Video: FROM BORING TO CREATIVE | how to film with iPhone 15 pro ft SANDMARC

Ahoj! This is Denka from boring to creative in any location. Even if the location is not too flattering as we are right now in transition from winter to spring.
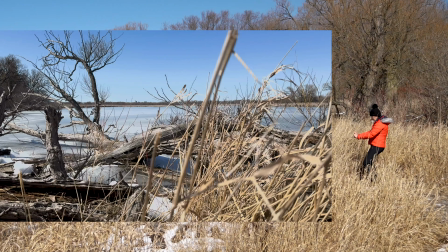Let's correct some mistakes when it comes to choosing the right lens.
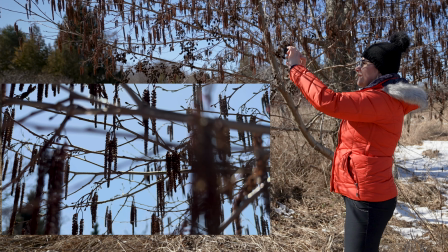Composition, framing, working with sun position and finally adjusting the clip and color grading it in a post. This is tutorial for beginners, I will be using iPhone 15 Pro. Most of the video will be filmed in native camera app just in automatic mode in 4k resolution and 60 frames per second so I have the flexibility to slow it down in a post. So let's move around and look at the first mistake I see.
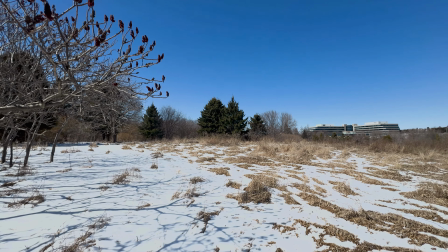Many people want to show off large location so they will select
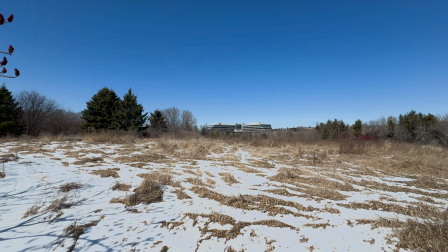ultra wide angle lens and they just show off this whole place.
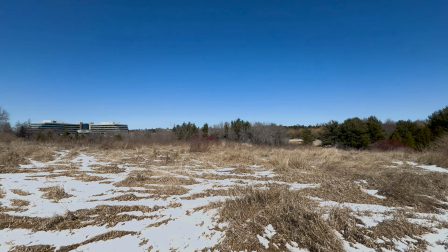There is no really detail. It looks kind of like just a field.
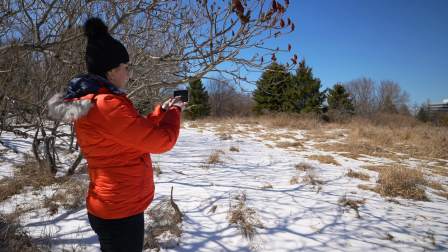Better solution would be selecting one time standard lens,
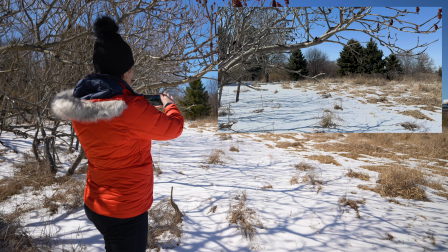locking the exposure and just slowly panning sideways.
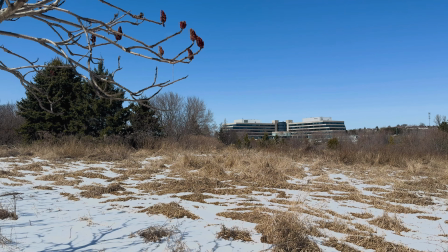You will seal the building a little bit closer and not as much of the ground. This is not the final look however.
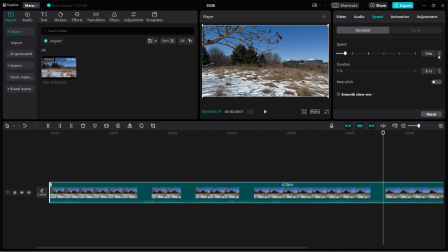Let's slow down this clip 40% and add more movement by placing a keyframe at the beginning of the clip, leaving the clip at 100% scale and placing another keyframe at the end of the clip,
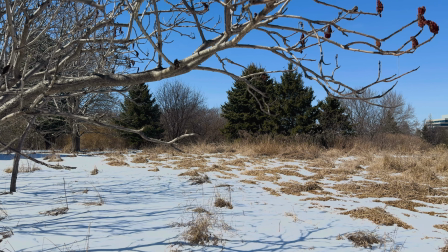zooming in 120%. Now when you play the clip, you will see panning movement and also zooming in at the same time.
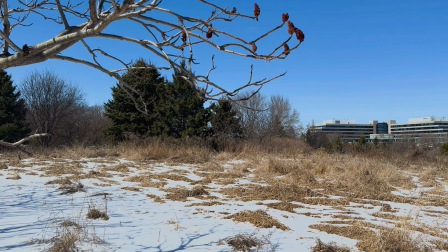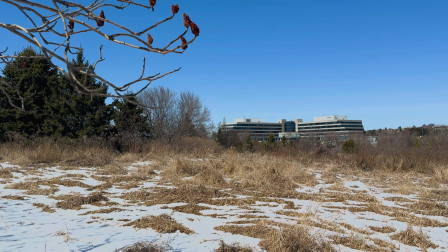I'm at pretty location offering many possibilities. A lot of people would come here and literally pull up their phone, probably go as close to the possible to the lake, take a shot, selected maybe ultra wide angle lens so they see everything. It would get very distorted. it.
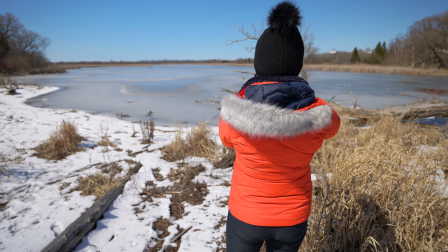Let me show you. So here is my ultra wide angle shot of the location. Or some people would actually back up a little bit. They would select standard lens to get nice view of this location without the distortion and take a shot.
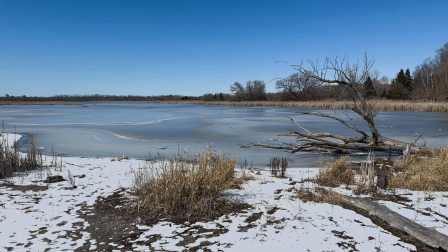But there is a lot more you can do here. Exercise number one would be exploring the place. Meaning going to the side, going to the other side, going close to the lake, going further from the lake, trying different angles, hiding behind the foreground. Let me start from the right side. I'm gonna try to go as far as I can without falling anywhere and see what kind of angle I get. As soon as you move to a different area, you will see a completely different view.
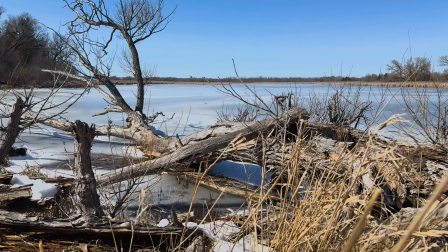Composition is the key here. As the sky has no clouds. It's just plain blue space.
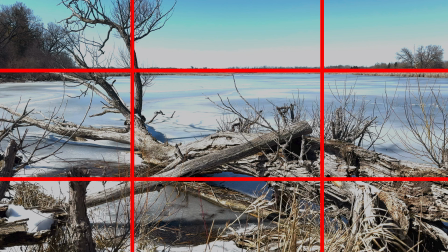You see a lot more going on below the sky. This is the reason I placed the horizon on the upper line of the grid and
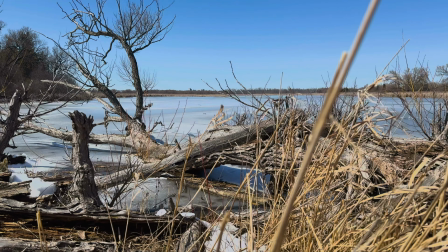did my best to keep it there as I was moving up revealing the lake.
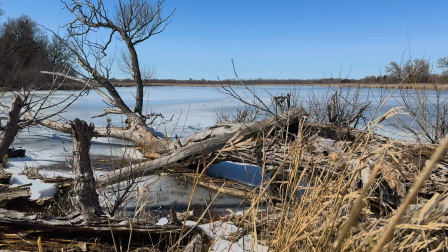The grid also helps to keep the horizon straight.
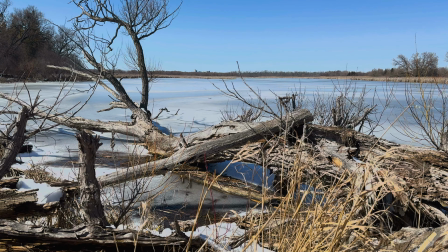I also positioned myself so the tree is not in the middle but rather on the side giving it a balanced look.
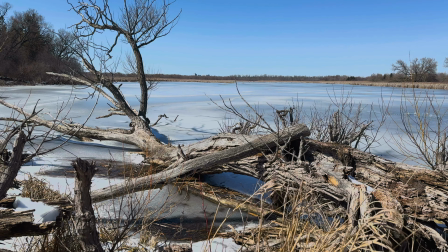Once you slow down the clip and add a little bit of a color grading, you are going to get this type of a shot. Let's do another shot in the same location but this time right in the center. For this shot moving forward, I don't want to take any chance so I enabled the sports mode and obviously I'm going 2.8K but I'm still going to be filming in 60 frames per second. I have to go really deep into my knees hoping that I can keep the horizon straight.
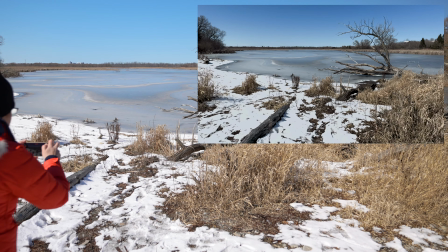And I will select ultra wide angle lens for this one.
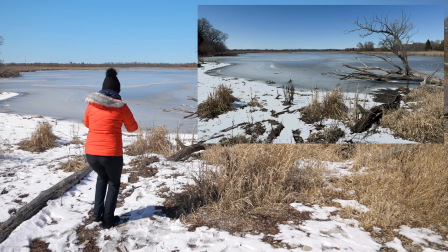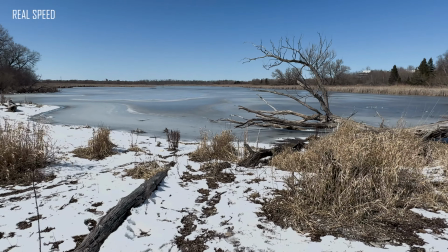If you leave it in the real speed, you will see the up and down movement too much.
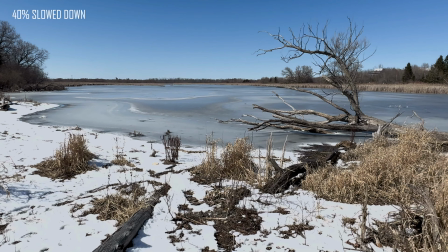If you slow it down 40%, the movement is too slow. Let's add a little trick so it seems as I was walking faster from further distance.
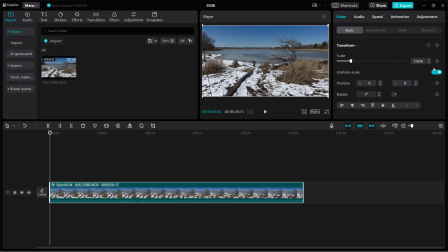We are simply going to add a zoom in effect. Place a keyframe at the beginning of the clip and leave the scale 100%. Then add another keyframe at the end of the clip and scale it 120%.
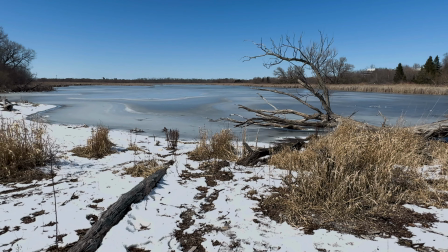Now once you play the clip, it looks as I was walking from a bigger distance much faster.
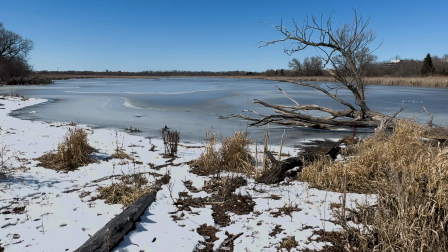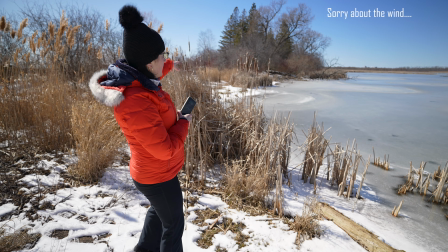Now I move myself all the way to the left and I'm seeing this beautiful foreground which can reveal completely different angle of that location.
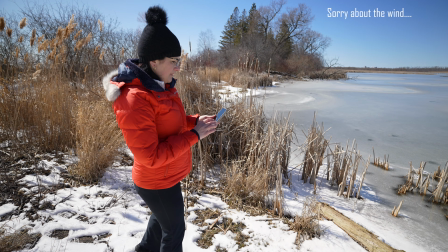So for this one, I'm going be filming in 4k again.
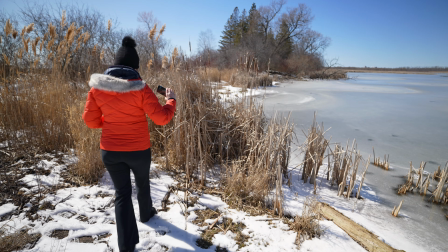I don't need the stabilization on now but I am going to stay with standard lens.
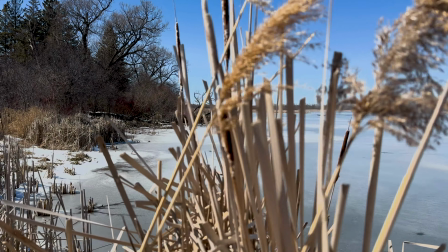What's the important thing to do is to lock the exposure and brightness for the back.
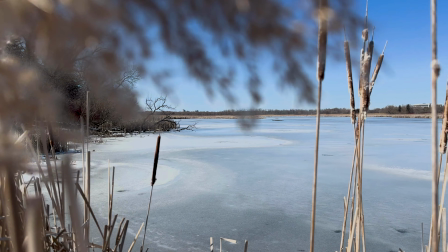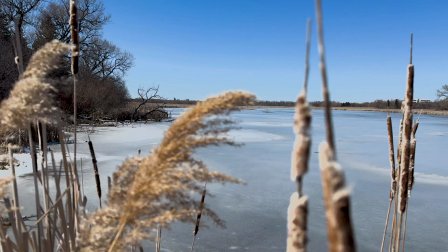And I can try to go a little bit higher now.
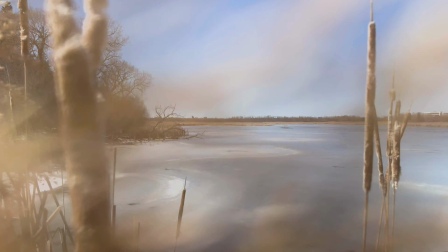I was hoping to slow down that part of the clip 40% where the grass is touching the lens when it's covering but unfortunately with this model 15 Pro, I cannot do that anymore. I could do that with 14 Pro and the previous ones, but not with this one.
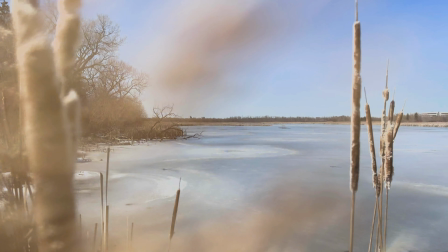15 Pro is having a hard time keeping the exposure the same, even though it was locked.
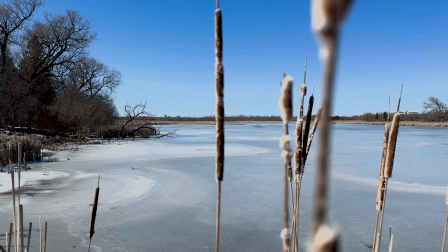Hopefully that will get fixed with a future firmware update down the road. Instead, I had to select a different part of the clip. Regardless, I have another helpful tip for you. If you end up with a Cricut horizon as I did,
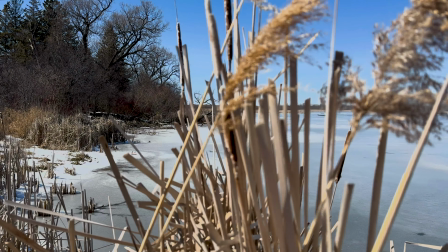as it is simply very difficult to keep the horizon completely straight if you are filming handheld, that is why I prefer using a gimbal,
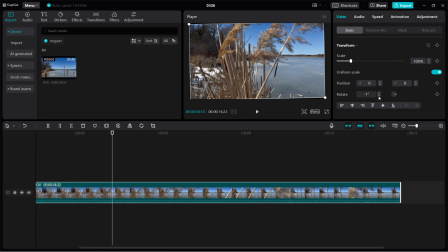you can rotate the clip in a post to have the horizon straight and then simply zoom in on the clip a bit, about 105 percent, to get rid of the areas where you see that you rotated the clip. up. Little details make a huge difference. Final shot at this location is here. All I had to do is simply stay on the same spot on the left, only turn around.
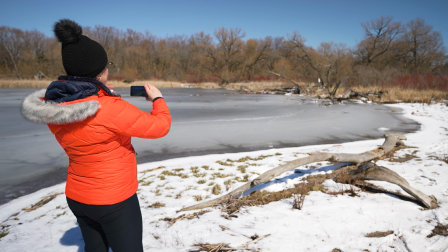It's very crucial to select the right lens. As you can see, if I'm gonna select ultra wide angle lens,
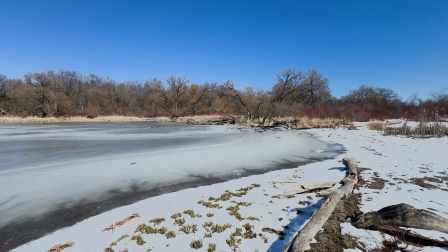there is nothing really that pretty or exciting or interesting about this angle.
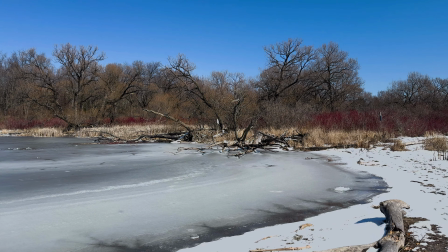If I'm going to select one time is the same thing.
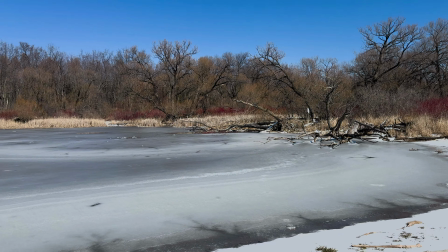So, so I'm not liking it. But a lot will change
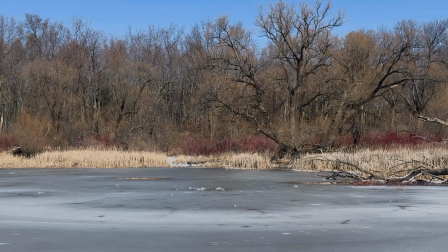if I select 2 times telephoto and just very slowly pan to the side.
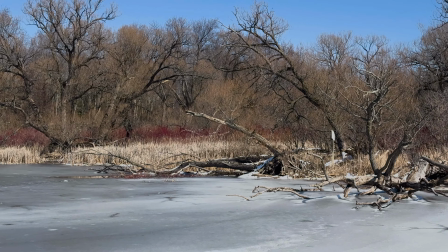I will see a lot of details on the lake and I will see all the also the branches there, the trees. Let's move to different location where another exercise will happen. I will take the same close up shots of the same objects three different ways in three different lighting setups. First I'm gonna take the clips just with a regular telephoto camera lens on this smartphone and then I'm gonna do the same shots with added telephoto, two times telephoto lens.
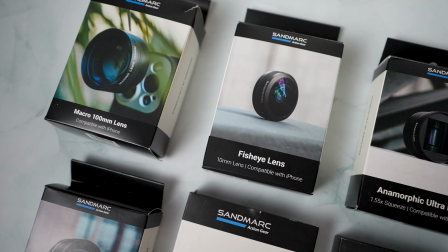Sandmark sent me these lenses to test.